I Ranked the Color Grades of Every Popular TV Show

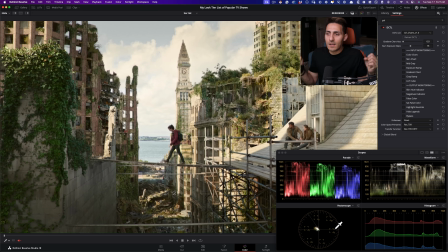(41:12)
So there's not a lot of color. It's sort of like lifeless.
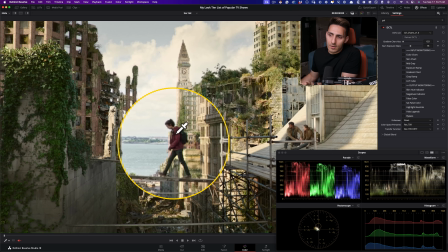(41:15)
And even like in any other show, her burgundy hoodie would be popping, but it's not.
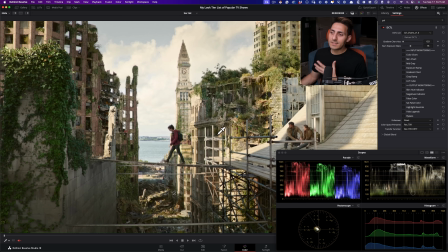(41:22)
And I love the contrast in this show. It is like sort of gentle.
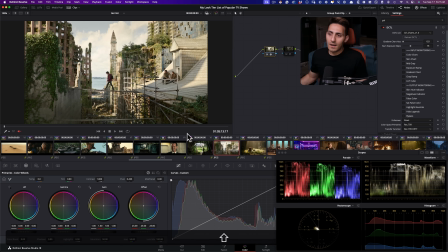(41:26)
It's not masterfully done on the caliber of like, say, Dark.
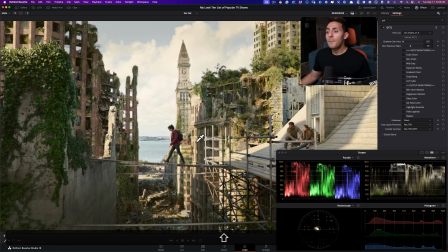(41:32)
Once again, I'm just stuck on Dark. I'm going to be a broken record. But it is still very, very, very, very, very good.
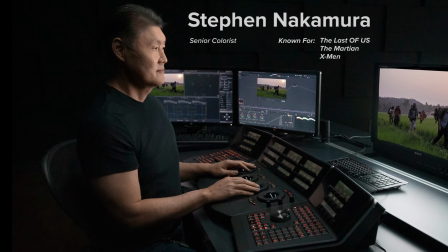(41:40)
Graded by Stefan Nakamura. I mean, that dude is a legend. So it's not for the lack of trying.
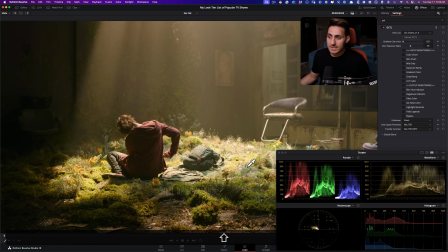(41:47)
I mean, he knows what's up. And it's really well done overall.
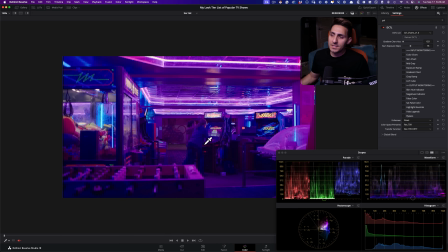(41:51)
And same thing like when we get to see these shots. So the reason why I wanted to show you this, right?
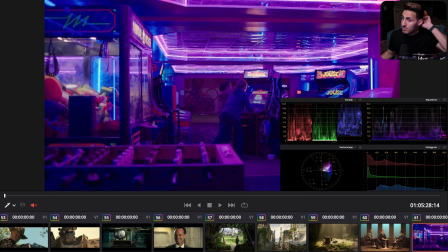(41:57)
So we can actually do a perfect comparison. So look at like the time when these girls are having a blast and we're seeing these colors, like we're seeing so much life, and just like look at unapologetically, like boom, let's go there.
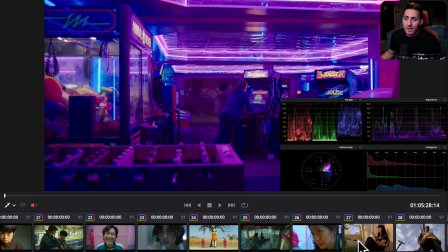(42:11)
Let's go there. Let's explore that range compared to right here when we see something like this.
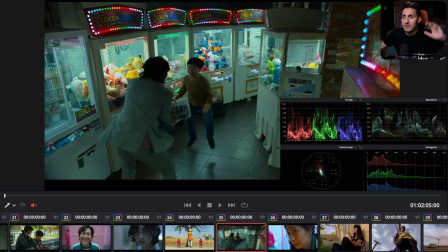(42:18)
This is also supposed to be a happy time, like, family having a good time, all that stuff. What are these colors? And that's why I put this where I put it, because it's just like, come on,
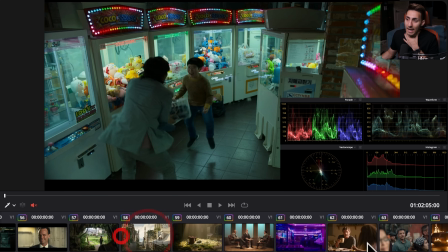(42:29)
there were so many missed opportunities because like back again, like in this show right here, The Last of Us,
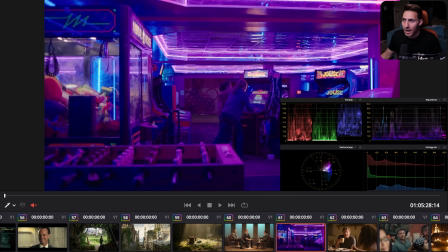(42:35)
bam, give me that pop. I need that pop. Like, don't take my pop away from me.
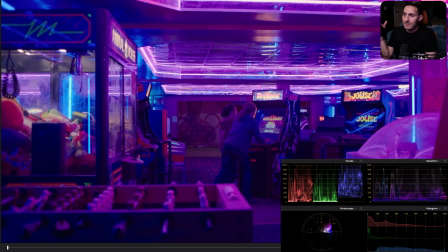(42:41)
Like, I mean, this is how we can tell different situations in the show.
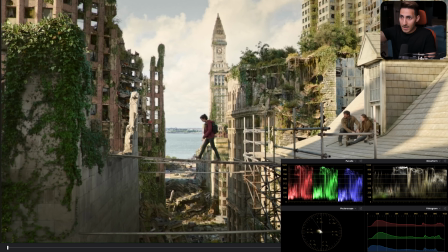(42:46)
Okay. This is people are dying, like bad shit is happening.
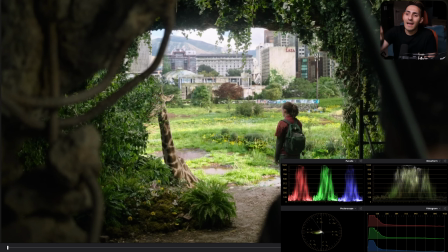(42:51)
All of a sudden, this is kind of cute. There's life. And then subliminally, like we have a little bit more color.
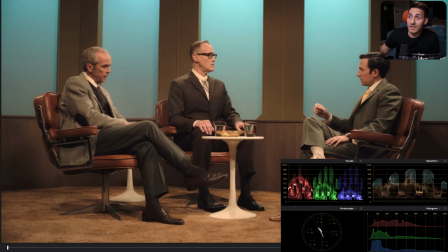(42:57)
We have less color. This feels like a period piece. That's great. Oh, okay.
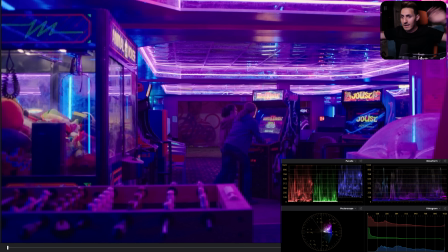(43:01)
This like just should be full of fun and life. That's exactly what's happening here.
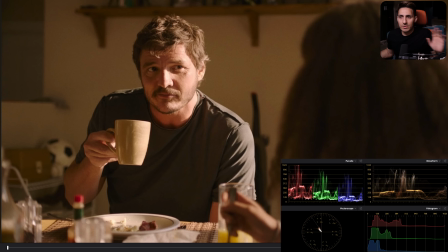(43:06)
And then show is starting out. We don't necessarily know what's going to happen. So everything is totally fine. Nothing is foreboding. It's very welcoming. It's warm.
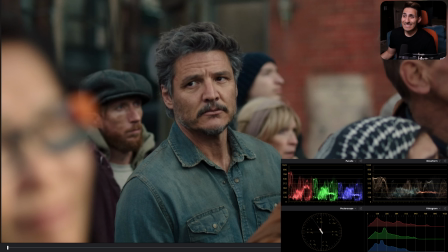(43:16)
We get to see that here. This is probably one of my favorite. Again, this is back to great. Right? So like we have good, good, good, and all of a sudden great. Like this to me just looks so fucking good. Like on every single level.
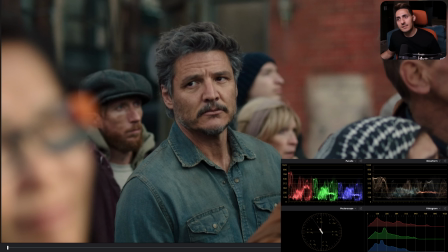(43:33)
Like I just look at, like I need this LUT. I need this power grade. I look at the skin tones. I look at the hair. I look at the shirt, like denim. I look at the red in the bricks. I close my eyes. I picture these colors, these hues, and they're exactly like that. But they're not like that.
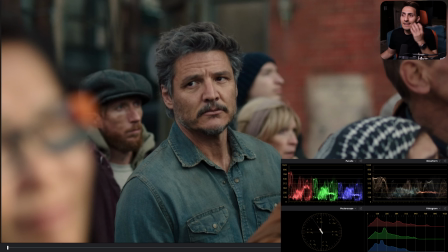(43:48)
I mean, they're close to like that, but that's the mastery of color grading, that you pump so much juice and life into these things and you augment it, you fabricate it. But like when we close our eyes, we go, this is what it looks like. What else would it look like? Because this ain't Rec 709.
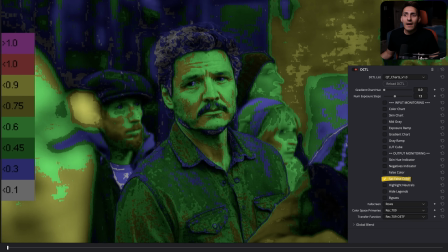(44:07)
If I look at the Sat false color, again, we have a healthy range, but again, not a lot of color.
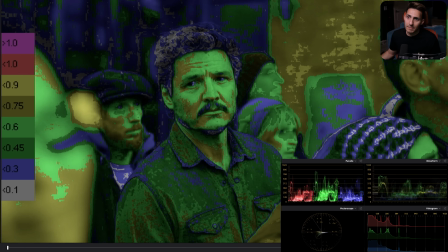(44:15)
And that's the entire theme, right? So it's like bad shit is going on now. So there's not going to be a lot of color.
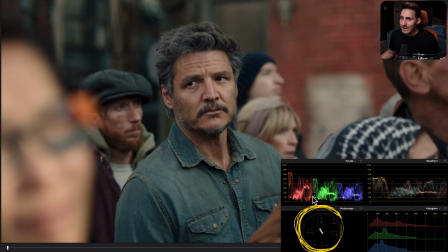(44:21)
But at the same time, where everything is living is just choice. And guys, what did I tell you?
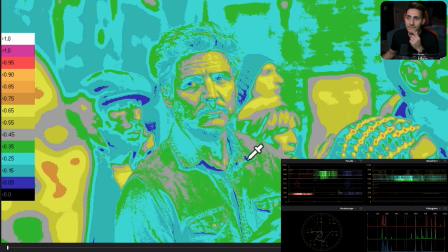(44:26)
If we go to false color and we look at what's going on and where everything is living, let's see it between here to here. Remember, like this theme will continue. And that's why this tool is so freaking important. and having a utility that can just help you get
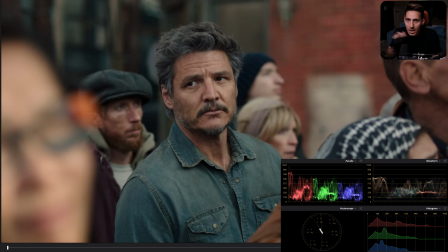(44:42)
what is the common denominator from shot to shot when there's so much meat and something like everything looks so good.
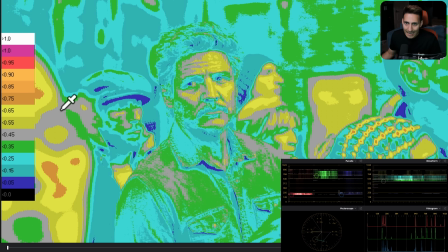(44:49)
What is it? And then now we can nail it that, okay, if our image lives right here between these,
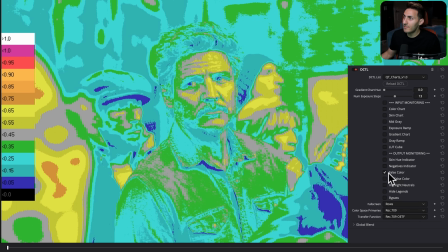(44:56)
like we can have a lot of freaking love in there. More importantly, let's look at skin hue indicator, okay?
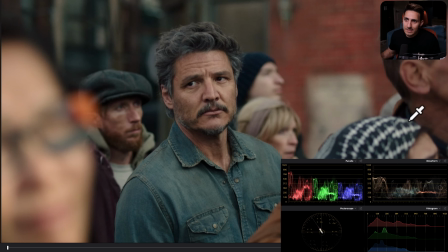(45:04)
Without even looking at it, I knew the skin was just choice, right on the money.
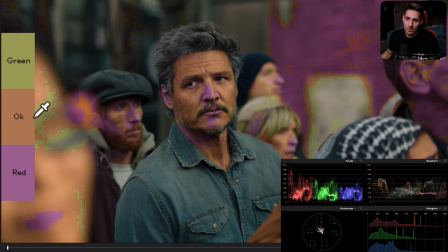(45:08)
And then when I turn this on and I look at it, it's on okay, which is like as good as it's going to be. And then a little bit red, which is where I like to keep my skin tones. I try to shy away from this.
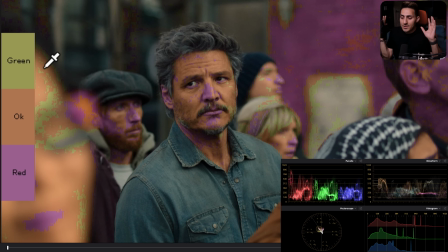(45:18)
So if it's somebody Italian or Asian and they just have like an olive, complexion, that's okay.
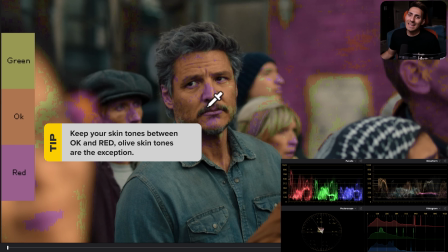(45:27)
Then we can go there a little bit. But most of the time, when in doubt, keep your skin tones between this and you'll be very happy.
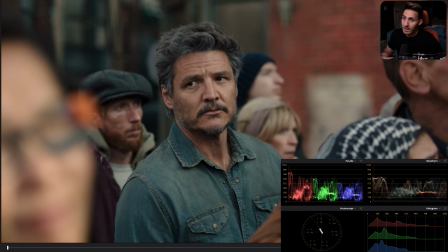(45:36)
Your clients are going to be very happy. Okay. So this is great.
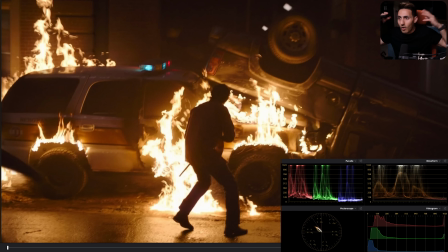(45:41)
Moving on. This is also very good because it is proper. It is accurate. It is right. Now, if they were to just push and try to create some drama and try to create some complementary color scheme going, it's not going to be accurate because if something is lit on fire and it's all red and fire,
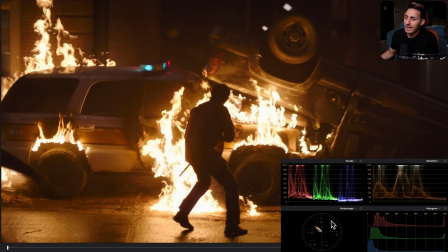(45:59)
it should not have any other color. And that is technically sound with the shot that we're seeing.
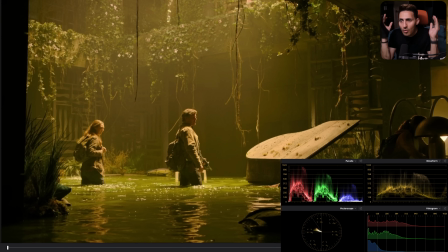(46:08)
And even this is so choice because what's happening here is that it makes me feel like sick when I look at this, right?
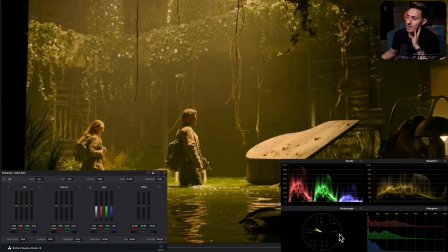(46:17)
This palette is just like little dirty. So if I go here and if I look at what's going on, so like a lot of yellow, a lot of green. So let's subtract some of the yellow. So if I just add some blue, right here, and then let's subtract some green. And if I subtract some green, and then let's add some blue, right?
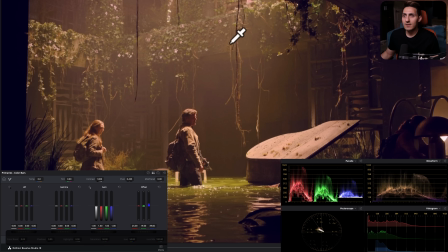(46:36)
So if I just come here and if I do before and after, everything started to look kind of accurate, right? So I can just bring down the blue because I don't want it to be magenta.
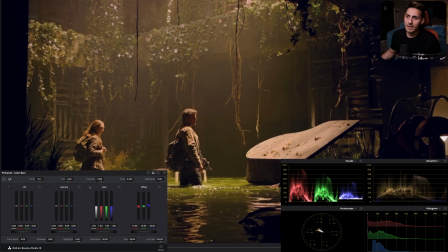(46:45)
And now if I take the red and pull it down, and then I pull down the green, like we're starting to see that we're just pulling out all that magic, right?
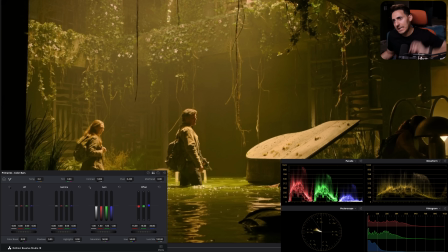(46:54)
Like that's this greenish yellow gunk. Like this greenish yellow gunk that's just making it like, ugh.
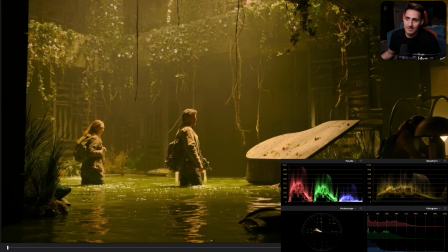(47:01)
I just look at it and I'm like, okay, this doesn't look right. Get the fuck out of here, guys.
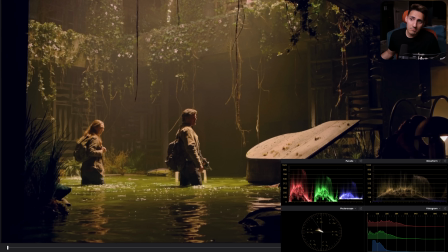(47:06)
And then I look at this and I'm just like, cool. Like this kind of looks cool. It could be a museum, you know?
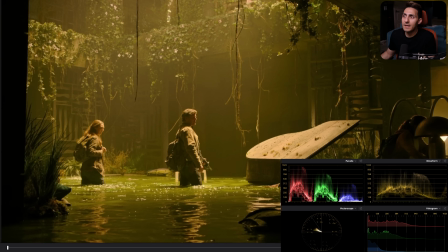(47:11)
And all of a sudden a completely different vibe. So this was done really well. But again, a lot of it is done well and it's accurate and it's kosher.
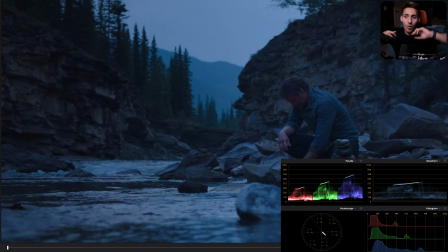(47:22)
But is it something that just makes you go, oh my God, this is, I don't know,
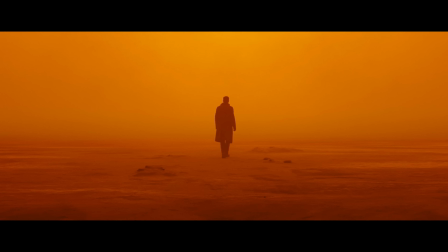(47:27)
this is Blade Runner level, or this is dark level, or this, you know what I mean?
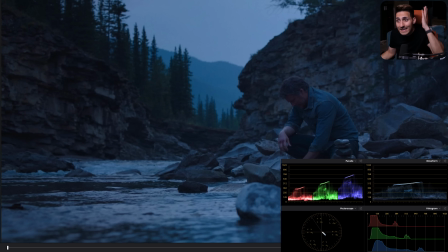(47:32)
So that's like what we're looking for. But it is very good. It is very accurate. Like, look at this shot. And it's just, I feel like cold, and this feels foreboding, and it's still kind of lifeless. And it's just, I don't want to be there.
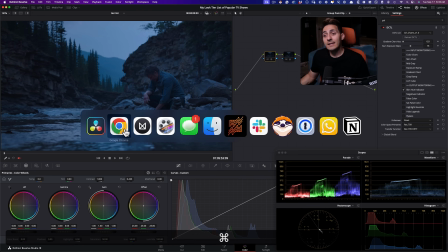(47:50)
So then where should we put it? Now, this one I had the hardest time with.
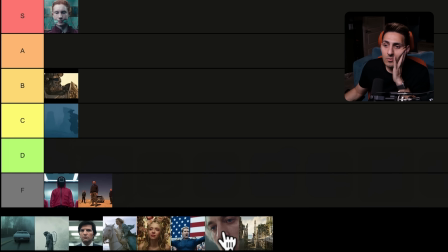(47:54)
Okay, so when I grab, where is it? Right here. I am just constantly going between these two, but I'm just going to put it.
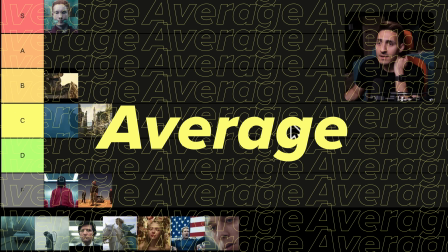(48:11)
I'm going to put it under C. Only because, I mean, this could also go under B. So I don't know, guys.
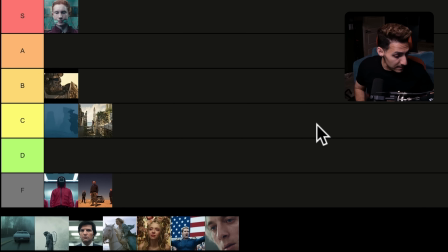(48:20)
Like, I mean, you guys can share your 2 cents and I can like literally go either or on this one. But the only reason why I'm putting it in C and not B is because I personally felt like Fallout just like really, really, really had some X factor happening there.
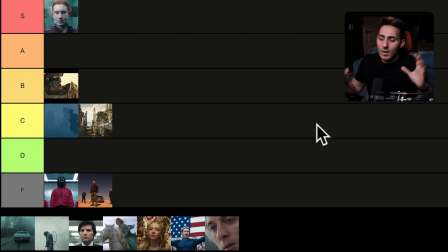(48:38)
And it was not all great, but it was very close to it. Let's just say if that one had like 4 greats and 3 goods, this one has like 2 greats and the rest of them are good. So that's why it's going to like C. That's how I'm judging it. But again, like I can easily put it up there too. Just saying.
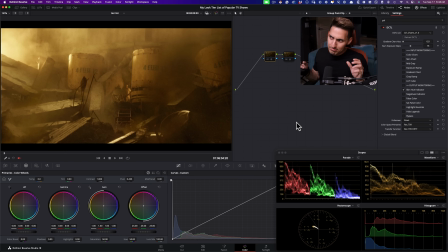(49:00)
All right, moving on to probably like my top 3 favorite, all-time favorite shows. Chernobyl. Oh my God. And yes, before we even go through these, this is God tier.
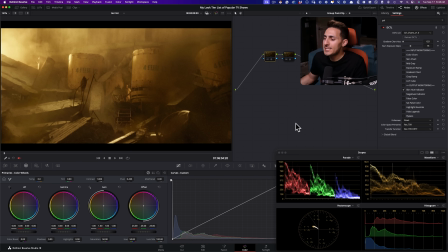(49:15)
This goes all the way up. This is, I would say it's even better than Dark. This is just, this, I don't even know what this is.